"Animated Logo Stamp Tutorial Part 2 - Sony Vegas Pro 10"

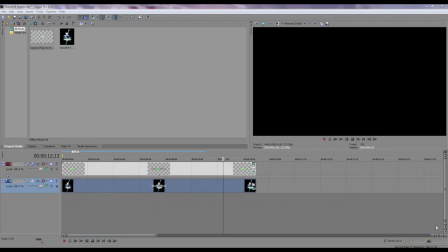[0:00]
What is up, mortals? Natakill4 here, and welcome back. It has nearly been 1 year to the day since I released part one of this tutorial, and, you know, I kind of just stopped using this stamp in my own videos.
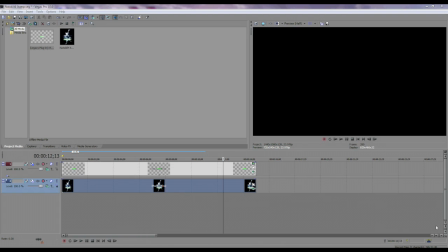[0:14]
If you've kept up with me, you'll know that I just flat out stopped using it, and there's really no reason to that. I kind of just forgot a couple times, and then it became the norm not to use it. And so, because of that, I kind of forgot about this tutorial that I made,
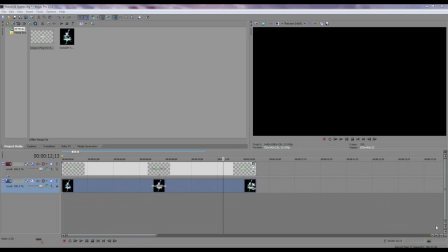[0:31]
and forgot that I said I was going to make a follow-up on how to make the actual animated image. So that's basically it. I just flat-out forgot all around. But here we are. We're now in 2012, and now to the tutorial. Guys, it's so simple.
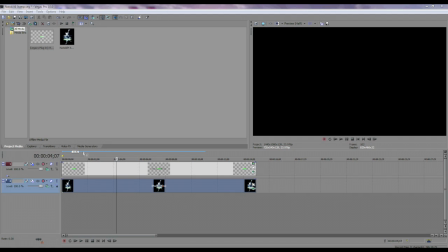[0:49]
You're going to get a laugh out of this. I know you will. All this is keyframes and light rays. Actually, it's a double dose of light rays. If I drag my image, this is just a still image.
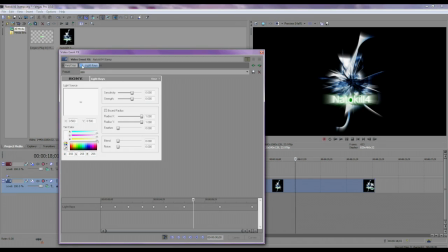[1:00]
If I drag it over here and I disable the light rays that cause the effect, you can see it still has light rays.
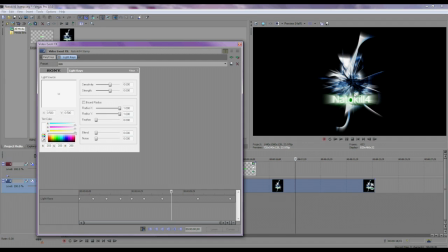[1:07]
And that is because when I first created this 2 years ago, I made the image and then I took a screenshot of it inside Sony Vegas, and then I used that image. So really it's a double dose of light rays on the stamp.
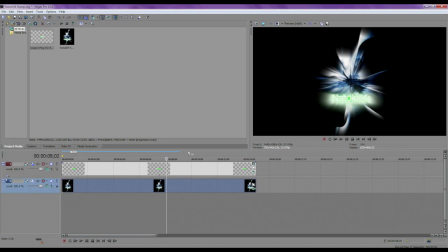[1:25]
But then I have this text here because the text is going to give it the double dose that the image had. And so you can see it kind of doesn't line up correctly. That's because I had to recreate this just for the video. So subscribe for the effort I put into this. But anyway, onto the keyframes.
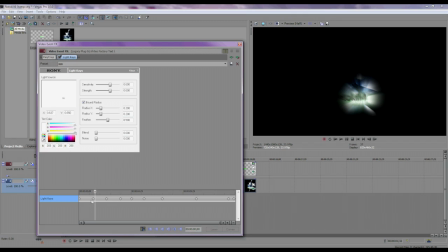[1:43]
Now here you'll see the keyframes down here. These are live keyframes, and you can click each one to see where the movement is. Really, to create the effect of movement, you just have to change the light source direction, which is this little box over here.
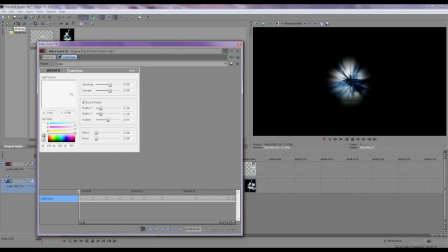[1:59]
By changing this, you can... this is probably not the best example. Let me just center this up here. I think I just have to go 0 and 0. And that didn't do it. Nope. Okay, it has to be 500, 500.
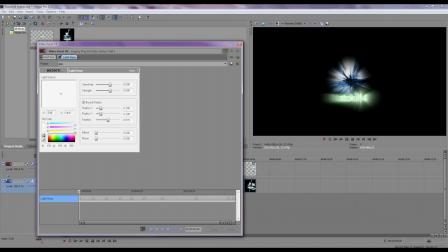[2:17]
I haven't done this in a long time, guys. Talk about procrastination. But there we go. Okay, now it's centered again. No harm done.
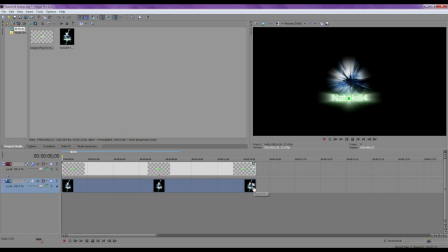[2:29]
So anyway, let me show you on this, because this will be easier to show.
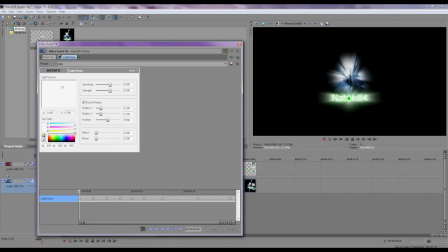[2:35]
If you change this up, you can see the direction, and basically with the bound radius selected and the feather up to 500, the X and Y down a little so you don't show the entire map, because X and Y just controls how much of the image you see.
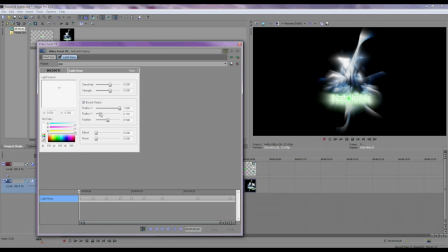[2:53]
So that's why you gotta have these down. And then by changing the light source, you can change which direction. So it gives you the effect of movement, but really you're only... It's like looking through a glass tube is what you're doing. So it gives the effect of animation,
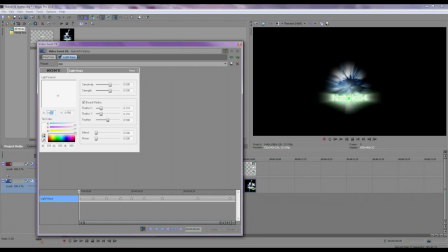[3:11]
where it's actually nothing more complicated than a little bit of light source change, so you're changing the direction of the light. Now, onto the placement of the keyframes. After I fix that.
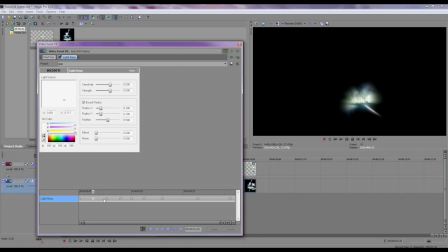[3:26]
Okay. It's just about right. So, you have a couple different keyframes, and each of them, when creating a new keyframe, all you have to do is click ahead of the previous one, and then change your light source direction. Now, you do that a few times until you get to about here.
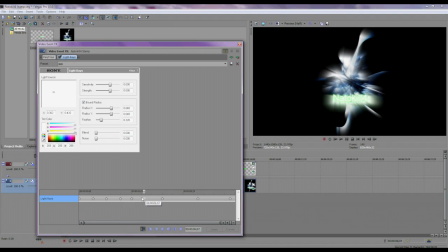[3:43]
And this is when I start to increase the X and Y to give it the subtle effect of the animation slowing down. It's not, as you can see by the direction of the light sources, it's just as sporadic as the last, but with the radius getting larger, you're seeing more of the image in each movement,
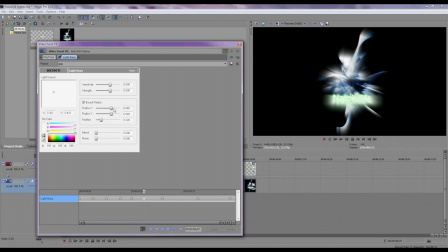[4:01]
and it tells you that it's slowing down, like your brain tells you that the image is slowing down, but it's really not.
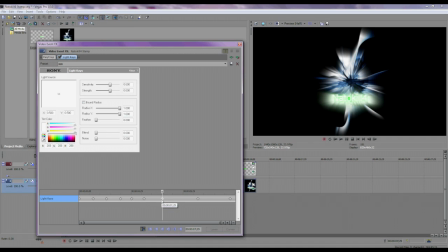[4:08]
So that's how you create the illusion there. And then when you get to here, really, I only wanted to center up the lens flare so it's pointing directly at you or the camera. And that'll just center it up, and then it stays constant for a while.
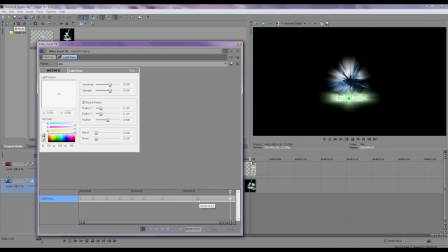[4:24]
And then these two points here simply go from normal to small and center. And what that does is give you the easy transition into what you saw in the first tutorial,
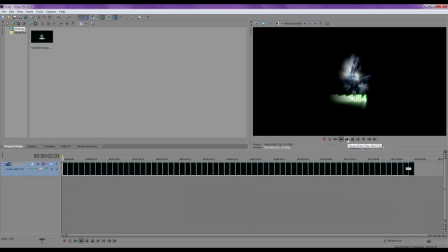[4:36]
where once you finish the first part of the image, which will be over shortly.
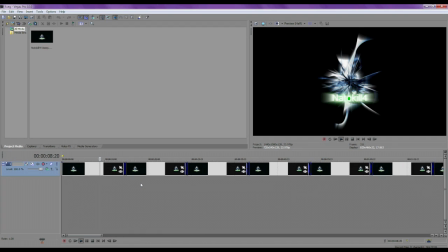[4:45]
Okay, we're halfway through, and with it getting smaller, it just transitions to look like the beginning of the other, beginning of the original clip.
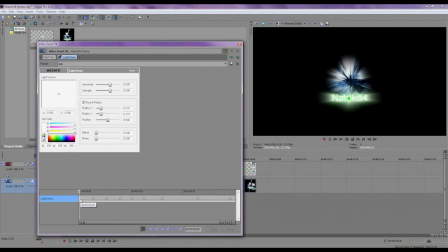[4:59]
So we're going to go back to here. You're going to look at it. And you start out small like that, you got to end small. They're not exactly the same, but you wouldn't be able to you wouldn't tell the difference unless I told you.
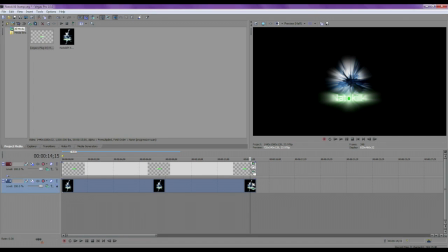[5:13]
So that's what you do there. And with the text, it's essential that the text keyframes light source matches the
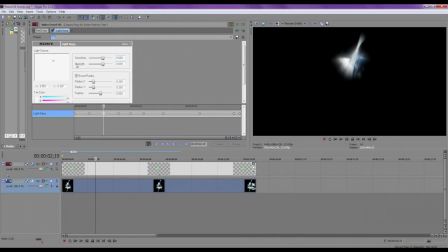[5:22]
images or the photos light source. So you got to have them in the same position as these two images have to have the same light source at the same time. Otherwise, you'll get something like this.
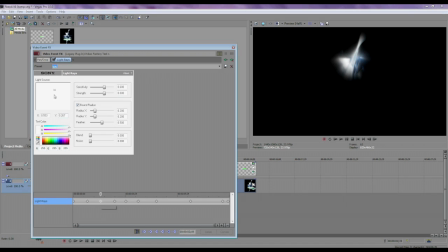[5:37]
How did I get that there? So if we change the light source to here, you're going to start to see it. See? There you go. So the light sources have to match. That's crucial.
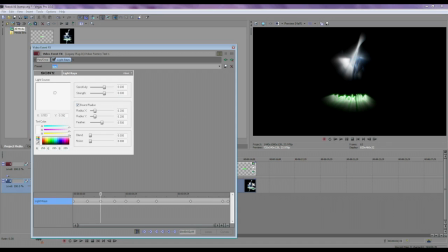[5:50]
Crucial, crucial. Otherwise, you're going to end up seeing the image too early or whatever. It doesn't have to be exactly the same. It's just easy to do it that way. Like here, it's not exactly the same as the stamp, but you don't see it. And it's probably not going to affect the next keyframe either.
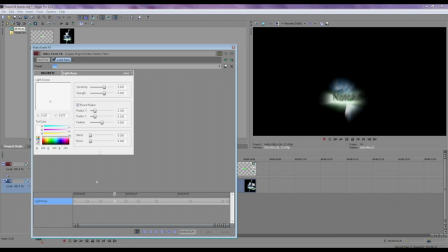[6:10]
So boundary radius, start out with a smaller X and Y. The X and Y for the text doesn't matter as much. See, they're all the same here until here, because it's a smaller image than the photograph in the back.
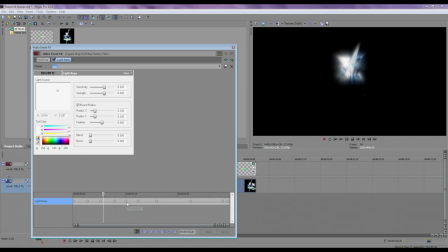[6:29]
But just bound your radius, slowly increase the X and Y to give it the effect of the image slowing down, feather it, and change the light sources so that the two images match.
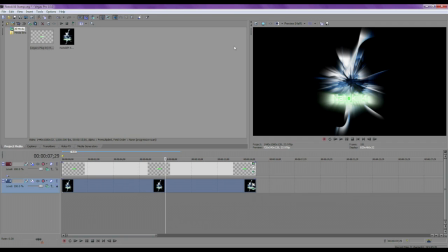[6:43]
That's about it. That's if you wanted to duplicate what I did, like word for word. But that's the magic of Sony Vegas. You can do whatever you want to it. This is just a tutorial on how I made my stamp 2 years ago.
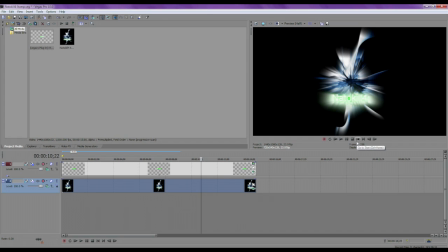[7:00]
Hope you enjoyed. If you did, if you found it helpful, please subscribe. Natakill4 out.